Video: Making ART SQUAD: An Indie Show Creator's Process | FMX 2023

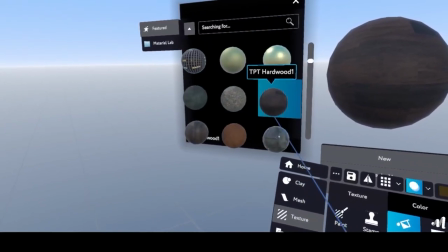21:24 It's not a replacement for Substance, but, you know, if you're in VR already, you know, modeling and rigging your character,
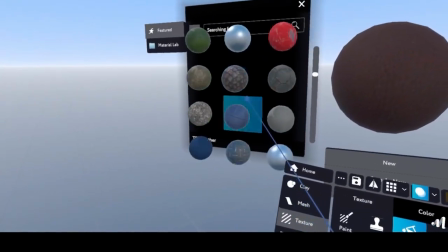21:32 it's really handy to then put on some placeholder textures just to see if
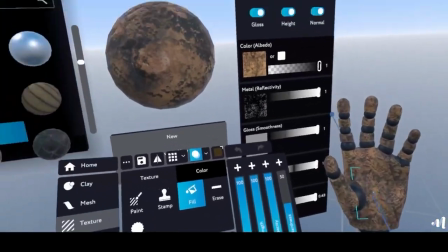21:37 everything's going to work out fine when you then take it into your renderer or take it into Substance afterwards.
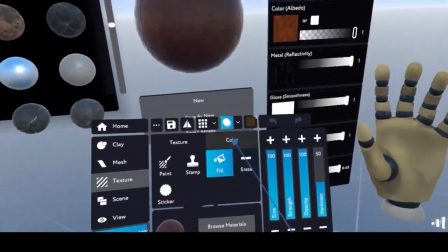21:43 And there's something really nice about working with objects that are meant to be tactile in the
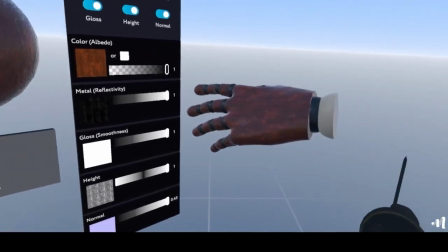21:47 animated world and manipulate them in VR as if you were doing it in the real world.
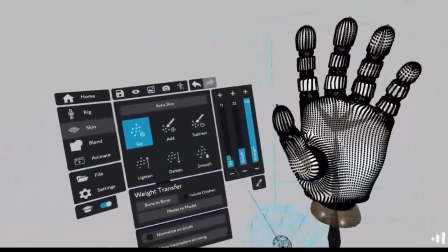21:52 I've tried rigging characters in Maya and Blender and always end up drawing the skeleton in random places,
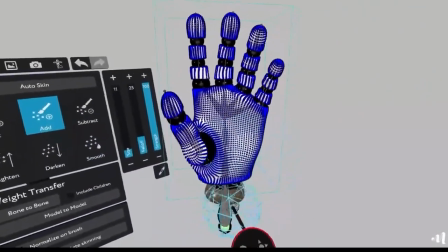21:58 often way off to the side or far off in the scene, nowhere near the character model.
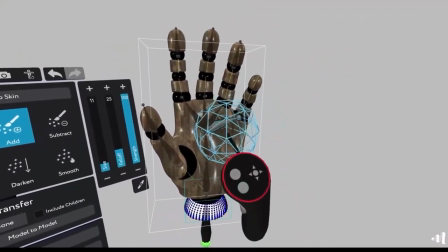22:03 Here, it's much clearer. I literally reach inside the model and draw through it.
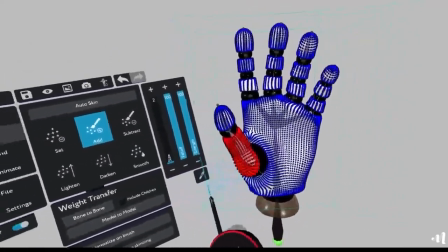22:07 I found myself aligning my real-world hand with this model in VR and connecting with the design requirements that way.
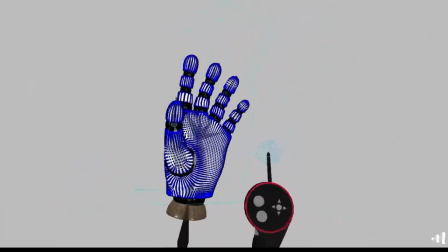22:16 In fact, I'm connecting with the 3D CG process like I've never been able to before.
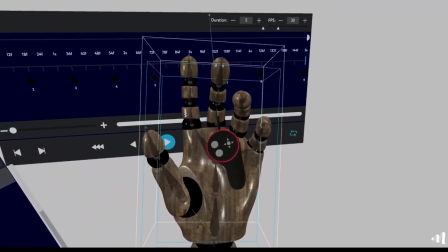22:22 And that was quite an exciting thing to experience for, you know, the first time.
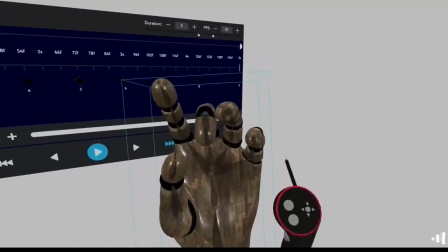22:29 Because I never thought it would be this rapid for me. So it's a very promising space using VR as a production tool.
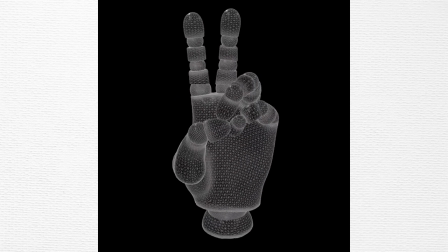22:38 Here's a simple test animation to check the joints and geometry move as they should.
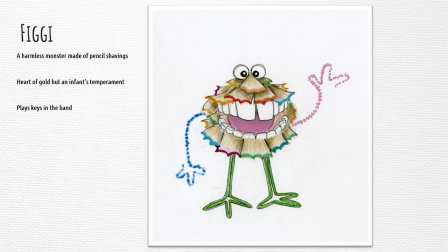22:45 Figgy is the youngest member of the squad, a harmless monster made out of pencil shavings. Figgy has a heart of gold, but an infant's temperament, so it can be quite a challenge. And Figgy plays keys in the band.
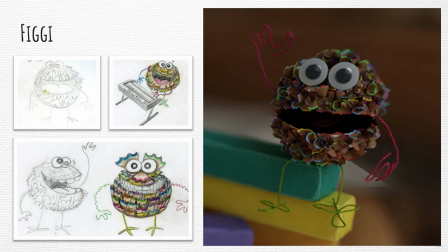22:59 A budding performance artist, Figgy is a little creature with a big heart and empathizes deeply with the problems of others. This is a quality undermined by her short attention span and even shorter temper.
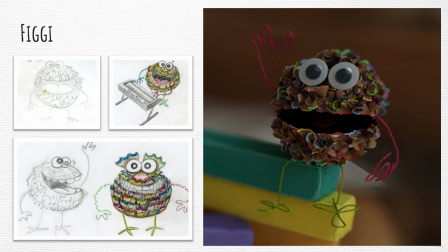23:14 Prone to tantrums, but easily distracted by a new worthy cause. It's a fun character to work with.
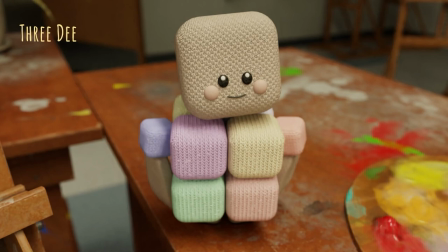23:20 You know, the right combination of VR tools with traditional ones has transformed my capabilities in look development. This character is called 3D. She's one of the more abstract character designs made out of squishy, sponge-like knitted blocks.
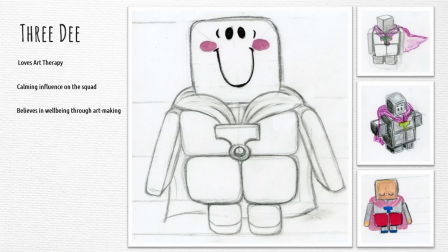23:35 That's because she's the resident art therapist. 3D has a calming influence on the squad.
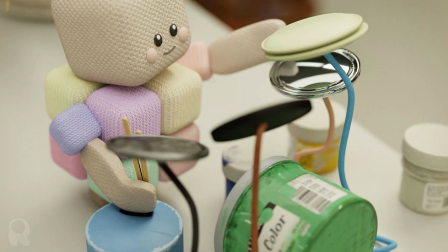23:43 She's also the drummer in the band. Here she is setting up her drum kit.
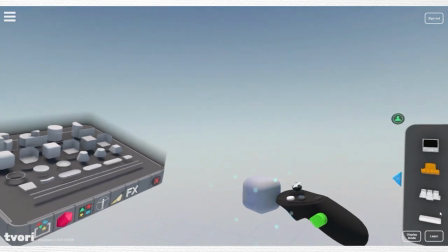23:46 I wanted her to have the charm and simplicity of a handmade toy, the kind of thing that a preschooler would play with.
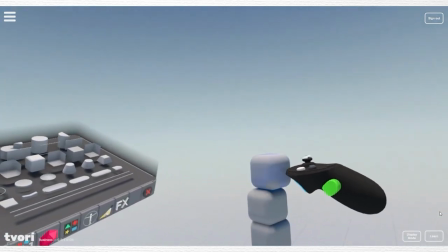23:53 So using this VR app, Tavori, I explored designs the way a child might play with blocks in nursery.
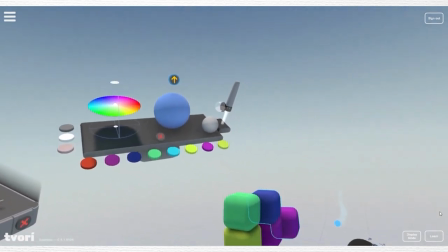23:58 Tavori's interface and primitive 3D shapes offer a delightful way to rapidly prototype your design ideas, not to mention playful.
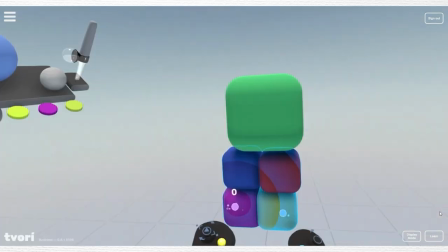24:05 Grab, place, stack, rearrange, recolor, resize, and reshape.
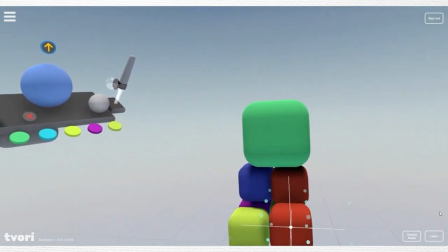24:10 All very intuitively and naturally with direct control in VR.
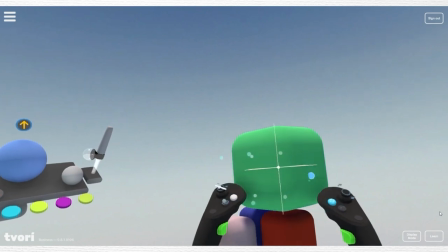24:15 A perfect method for designing this character.
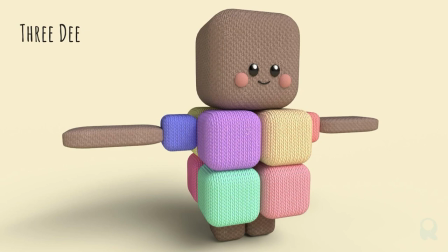24:19 The way I model a 3D character is becoming instrumental to achieving my intended design, and ultimately, the feel of the show.
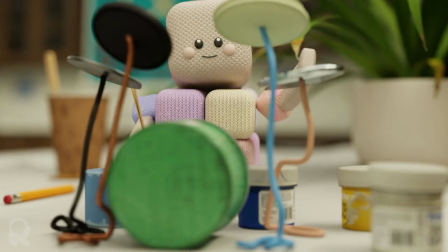24:28 A big, squishy, magical being that inspires the squad to have fun, express themselves, and most of all, to just have a go.
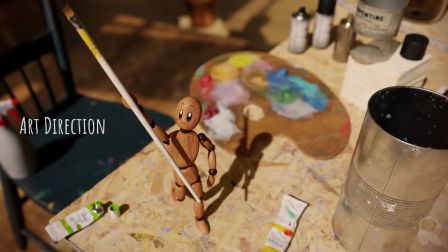24:36 A 3D hug is always lovely. For the art direction, I want a warm and inviting tone with a tactile feel.
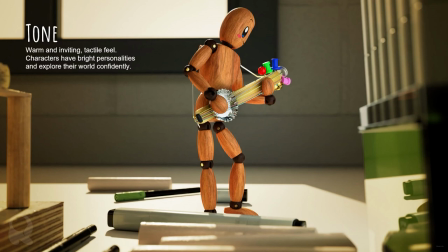24:44 The characters have bright personalities and explore their world confidently.
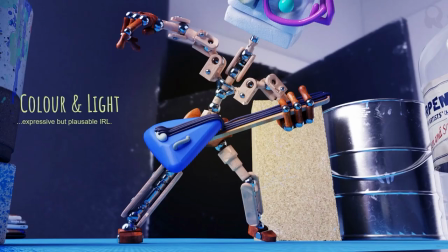24:48 A world that represents real props and environments, lit in a way that is expressive but plausible in real life. So why the realistic look? Because I need to contrast it with the stylized art worlds they visit.
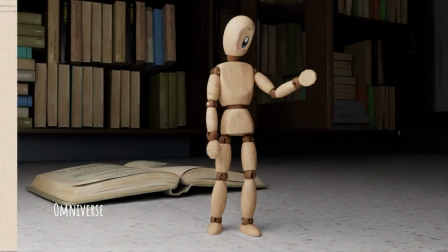25:03 I use Omniverse to depict the real world and Flare to depict the art worlds.
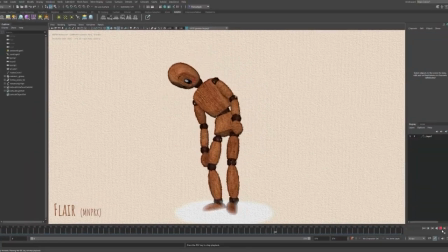25:09 Flare is a plugin for Maya that allows you to transform your 3D scene with any art style you want, in real time, right there inside Maya's viewport.
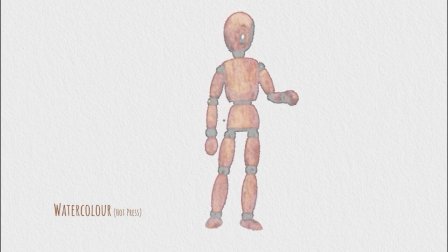25:17 So you saw the pastel drawing style earlier. I've also explored watercolor on hot press and acrylic on cold press, which I quite like.
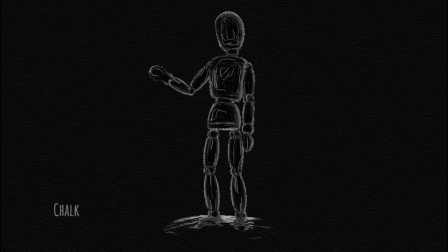25:24 It's got a real textural quality to it. Chalk on black paper, which is very striking. It illuminates the face, but I love the figure drawing that way.